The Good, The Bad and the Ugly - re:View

Technically, it's not cheating. Technically, it's not cheating, but if they won, if they somehow won, they would be screwed. Well, that's another thing that ending, tying in with the the Civil War stuff is like I'm picturing earlier they're talking about oh this graveyard and there's gold buried in one of the one of the graves and I'm picturing like a tiny little makeshift graveyard with like 20 tombstones or something and then they
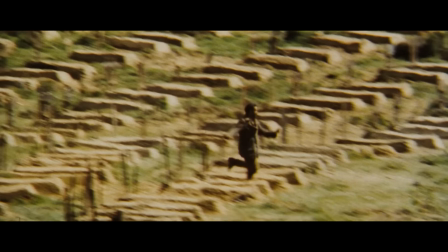16:44 get there and there's just like hundreds of tombstones of dead soldiers the way they shoot that too it's like that that goes on forever where he's
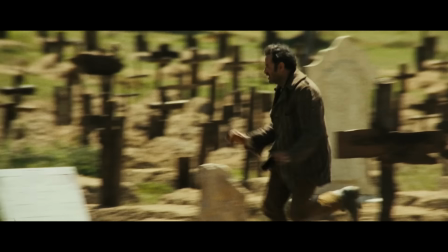16:52 looking and the camera's just spinning and spins faster and oh my god there's so many graves yeah yeah eventually the camera's just spinning because it's gotten so
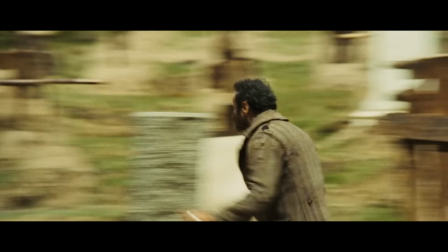17:00 disoriented from all the dead bodies of all these civil war soldiers that have been killed all of the dead bodies all of the corpses and yet it's a joyous thing yeah these petty people just want their money and in this horrible graveyard of death they're gonna get rich
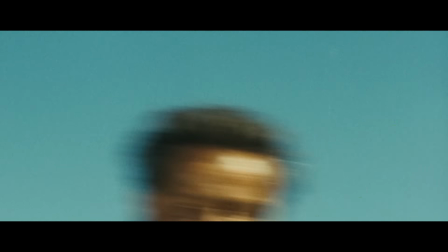well i wanted to talk about tuco because he's the best character in the movie yeah it's it's you know It's known as the Man With No Name trilogy, but in this movie, he steals the show. Yeah, like Clint Eastwood, he's the Western guy.
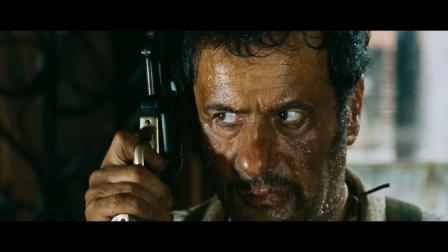17:36 Everybody knows him from these movies. But this is Tuco's movie, because there's a scene in this where he goes into a gun shop, and he's looking at all the guns.
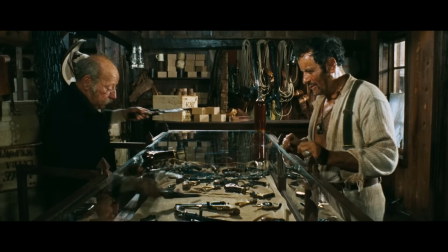17:44 That's a weird little scene, which I kind of like. Yeah, well, again, it's a little aside. Like, hey, I like watching this guy. Let's watch him do something. He's going to go into a gun shop. I wonder, how real to life is that?
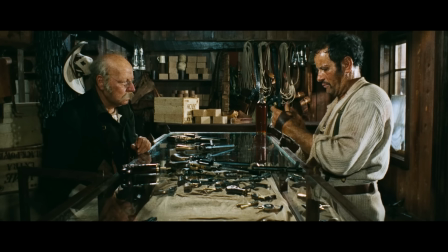17:56 Can you just assemble a revolver from parts of different revolvers? I don't know enough about guns. Maybe back then you could. I'm assuming you can't now. That might be nonsense, but it's really just interesting. Like, he knows guns really well and he's making the perfect gun that he wants. Yeah. And I'm sure someone in the comments, that doesn't work. You can't just put a Reddington next to a Magnum. Whatever else. That's all wrong. Cinema Sin.
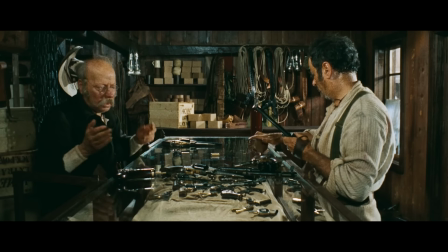Like that performance is great. and just the different kind of dynamics of all the characters, the way they interact with each other. And Tuco, he's bad. He'll double-cross anybody, but he's also really dumb, so he's not good at it. And that's interesting for one of the main characters. He would be a much more effective criminal if he wasn't so dumb, but he's fun to watch.
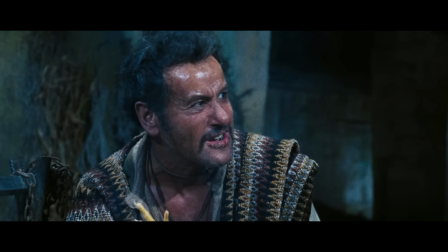18:52 Yeah. He's pitiful. Yeah. Unlike Angel Eyes, who's just a prick.
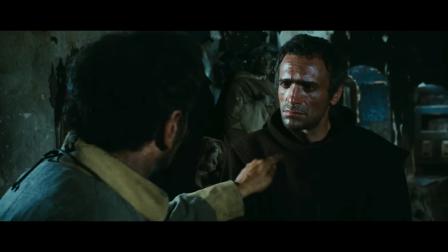18:59 Tuco is kind of sad in a way. Yeah. Like that scene where he meets his brother. You became a priest because you were too much of a coward to do what I do.
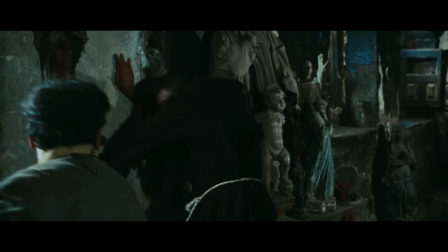19:10 And he's horribly disappointed in Tuco. Yeah. Yeah. Well, as he should be. He doesn't really say as much. Well, he doesn't have to. He doesn't have to. We get it. Yeah.
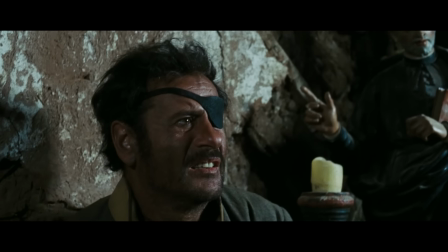19:20 And that's, again, like going with the kind of situational, we're just going to take a little break and we're going to have a scene where Tuco visits his brother, who's a priest. It's not moving the story forward, but it's just a little character scene. There's a lot of scenes that don't really move the story forward. They're just neat scenes. The whole bit with the bridge has nothing to the
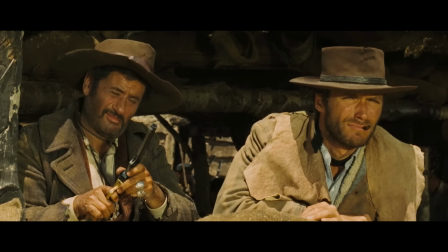19:41 story about finding the gold other than just this weird side story. We've got to blow up this bridge now. Yeah, well, it's more of a commentary on their perspective and their lack of giving a shit about anything going on in the larger world. We just got to blow up this bridge so we can get to our gold. Who cares about the Civil War? Also, just kind of highlighting the just like the pointlessness of the like the lives that are being lost over
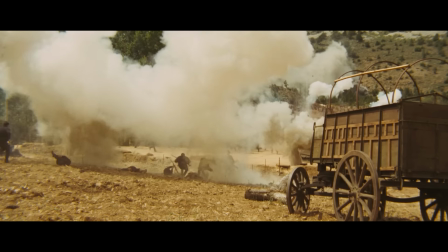20:05 nothing Like every day they fight over this bridge once or twice a day Carry a bunch of bodies back home. They do it all again. And then our heroes just blow it up
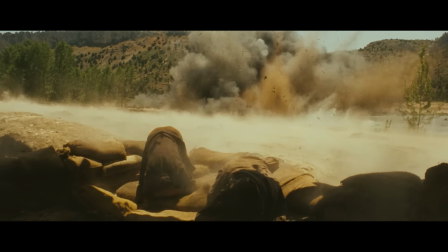I I love the prison camp scene with the singing trying to mask the sounds of torture and death. Yeah